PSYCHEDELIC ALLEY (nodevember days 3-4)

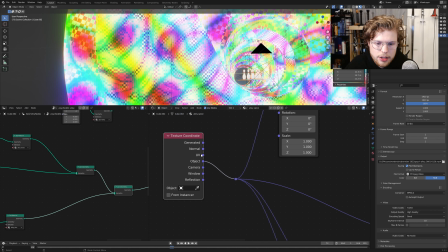8:17 First of all, I changed all these output coordinates are from the object, so that way they kind of stick to it. They're not just generated, even though generated kind of also gives it that feel of, which is the standard, gives it that feel of like nothing's quite solid.
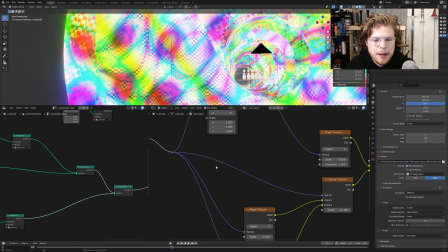8:30 So I actually kept that for some things occasionally. But I kept it mostly things on the object, so that way they stuck to the object as it was animated.
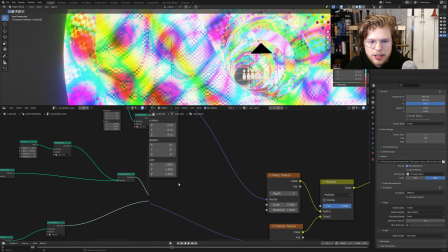8:38 So I have it. I have a magic texture, which I have through that whole system, that mapping system.
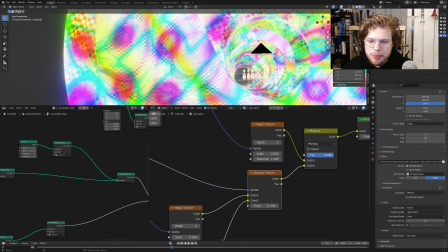8:45 And then I have a checker texture, which I've blended with it. So checker texture is blended with it. So you can see no checker texture, checker texture. And that checker texture has two more magic textures going into it.
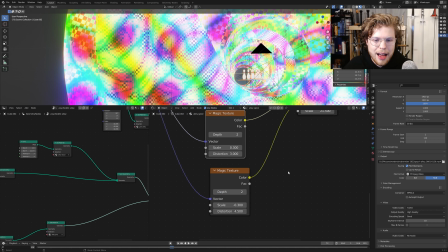8:59 That just, I've changed the distortion, the scale, everything on those, and the scale of the checkers, just to give this weird kind of almost pixelated look.
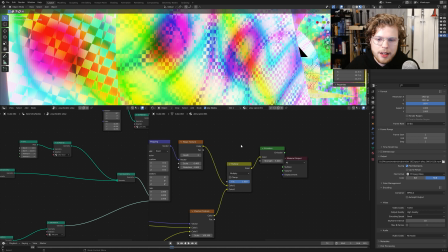9:09 And then for the second spiral, I just copied that texture, but then I changed a couple of things, like the checker texture is actually through the generated coordinates, so it doesn't really move. It looks kind of funky. And then I've also changed like the distortion and the scale and everything.
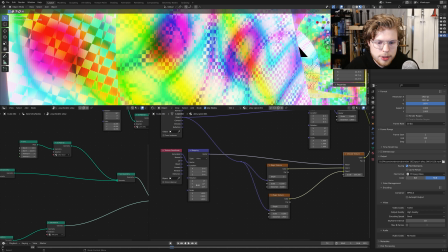9:24 And also I've rotated it a little bit as well, that checker texture. So yeah, that's the basic of those fun textures.
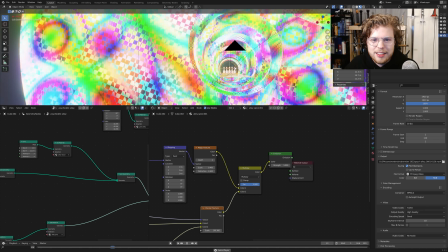9:31 I like how it looks. I think it's a lot to look at, but I think it kind of really works to get this kind of tunnel going.
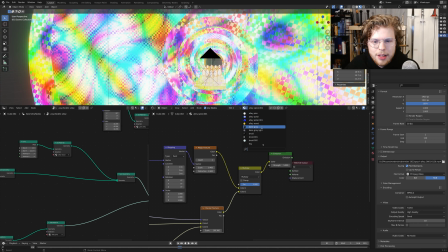9:37 And then nothing super special for like the wood.
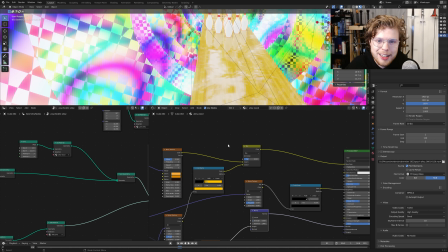9:41 I messed around with the saturation and colors of this because it kept looking too dull because I had it like an actual like wood color.
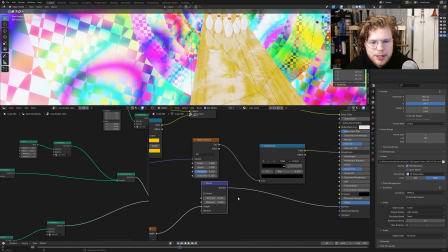9:49 So I ended up going more with this just bright orange yellow. Pretty standard kind of wood stuff where it's like a brick texture that I've modified to look more like a wood.
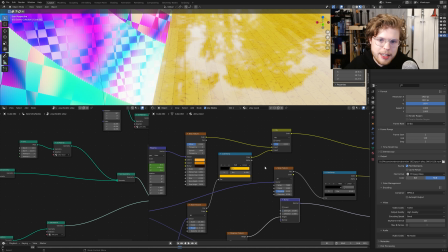9:58 I added a little bit of grain. It's not super realistic, but it was just there to add a little bit more texture. And then I made it pretty darn shiny, just kind of wanted that reflection of the pins.
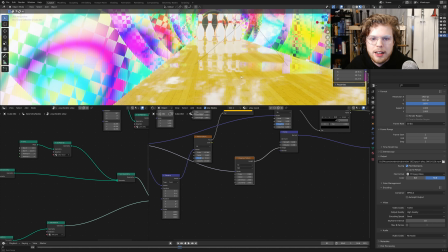10:06 And then I also added Musgrave to give a little more wibbly wobbliness to it, as to those reflections as they go through.
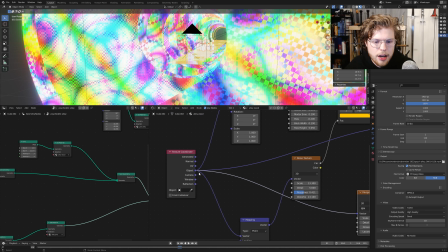10:14 Again, all through the object coordinates, so that way it sticks.
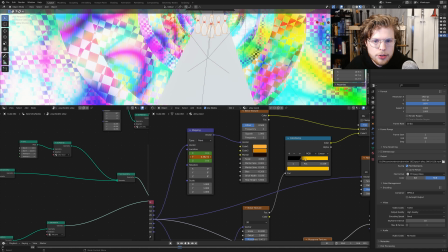10:17 Because I also animated, I actually animated this texture moving, so that way it would track with the pins moving.
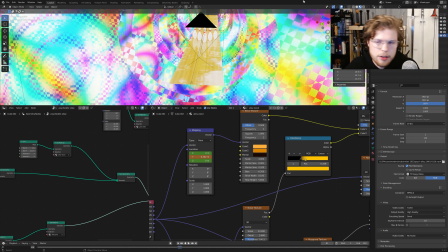10:26 Again, make it be like maybe we're moving on the floor. And then the last texture here is pretty straightforward as well.
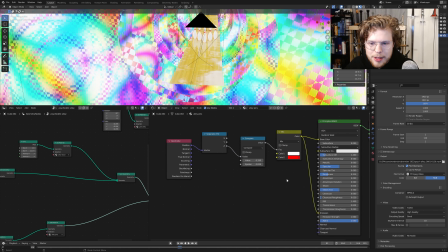10:31 It's the pins. This one's the simplest of them all.
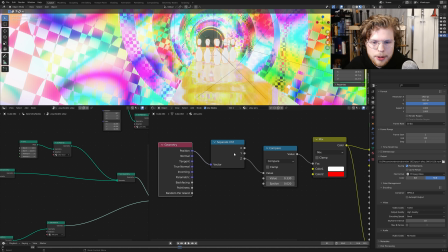10:35 I have geometry input separating XYZ, going to a compare node, and then a mix of white and black.
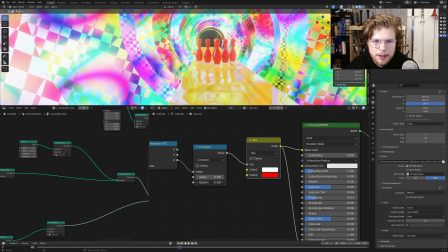10:43 So this is just to get that band on there. The compare and the epsilon controls how big and thick and where that band lives on the pins.
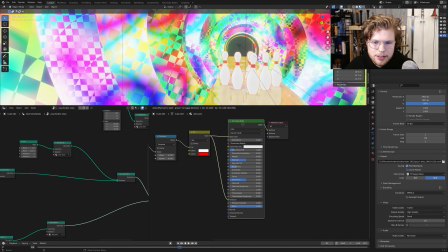10:52 And then I have them also I just kept this principal BSDF and then just did an emission.
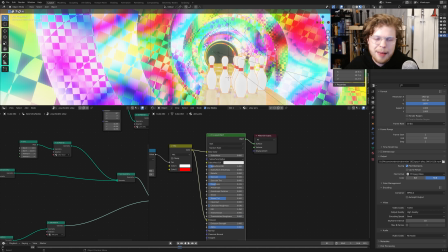10:58 I plug the color also into the emission of one, just because I kept getting lost in the render a little bit. And in the compositing. And the compositing is also where this really comes in, because this base animation is pretty psychedelic.
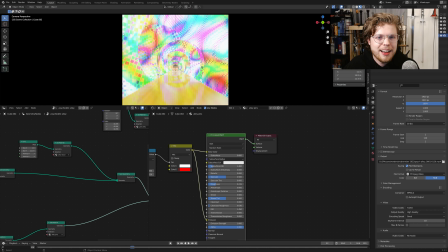11:11 It's kind of funky. But then I just kind of had fun in the compositor. So if I actually go here and let me render out just a frame where you can kind of see the pins a bit. So let's just do there. Also, I have, of course, like bloom enabled and motion blur and screen space reflections.
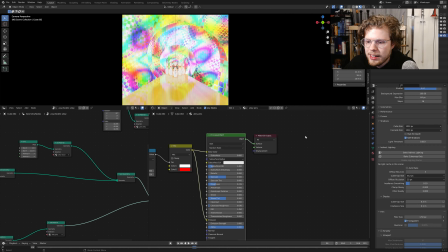11:25 I upped the shadows a little bit, the cascade size, just because they were looking a little chunky, and I want them a little more smooth.
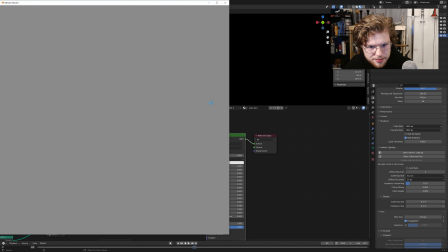11:33 So if we just render an image out, again, I'm in Eevee, so this takes half a second.
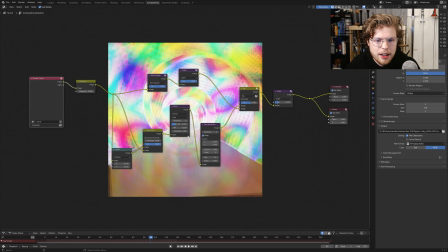11:38 There we go. We go to compositing. So now I have all of these nodes for my compositing.
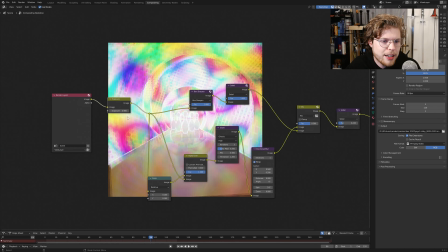11:45 And basically what I'm doing here is I brighten the image a little bit, because all this compositing, kind of these layers I have, really dulls the image colors in the end.
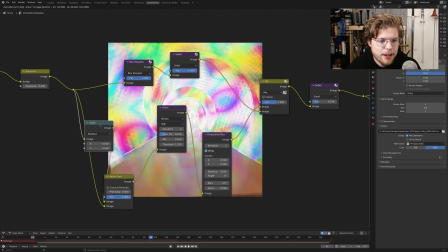11:53 And then I have an alpha over, because I have nothing in the back there.
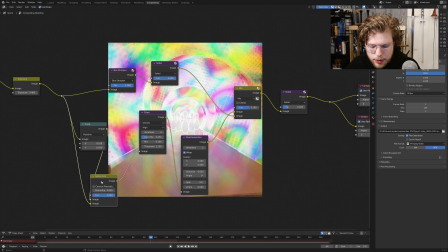11:59 And so this alpha over really, basically, you'll see, I think a hole should pop up.
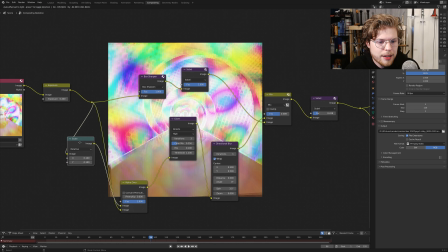12:06 Wow, bunch of fun stuff to happen there. But basically what it does is it adds this render image.
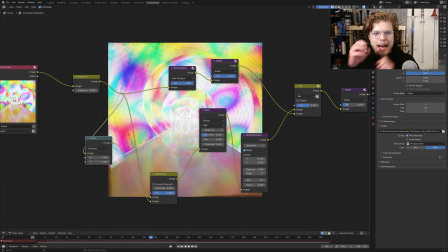12:14 I've scaled it down and put it in the back, because there was like a gap in the back of my render where there was alpha.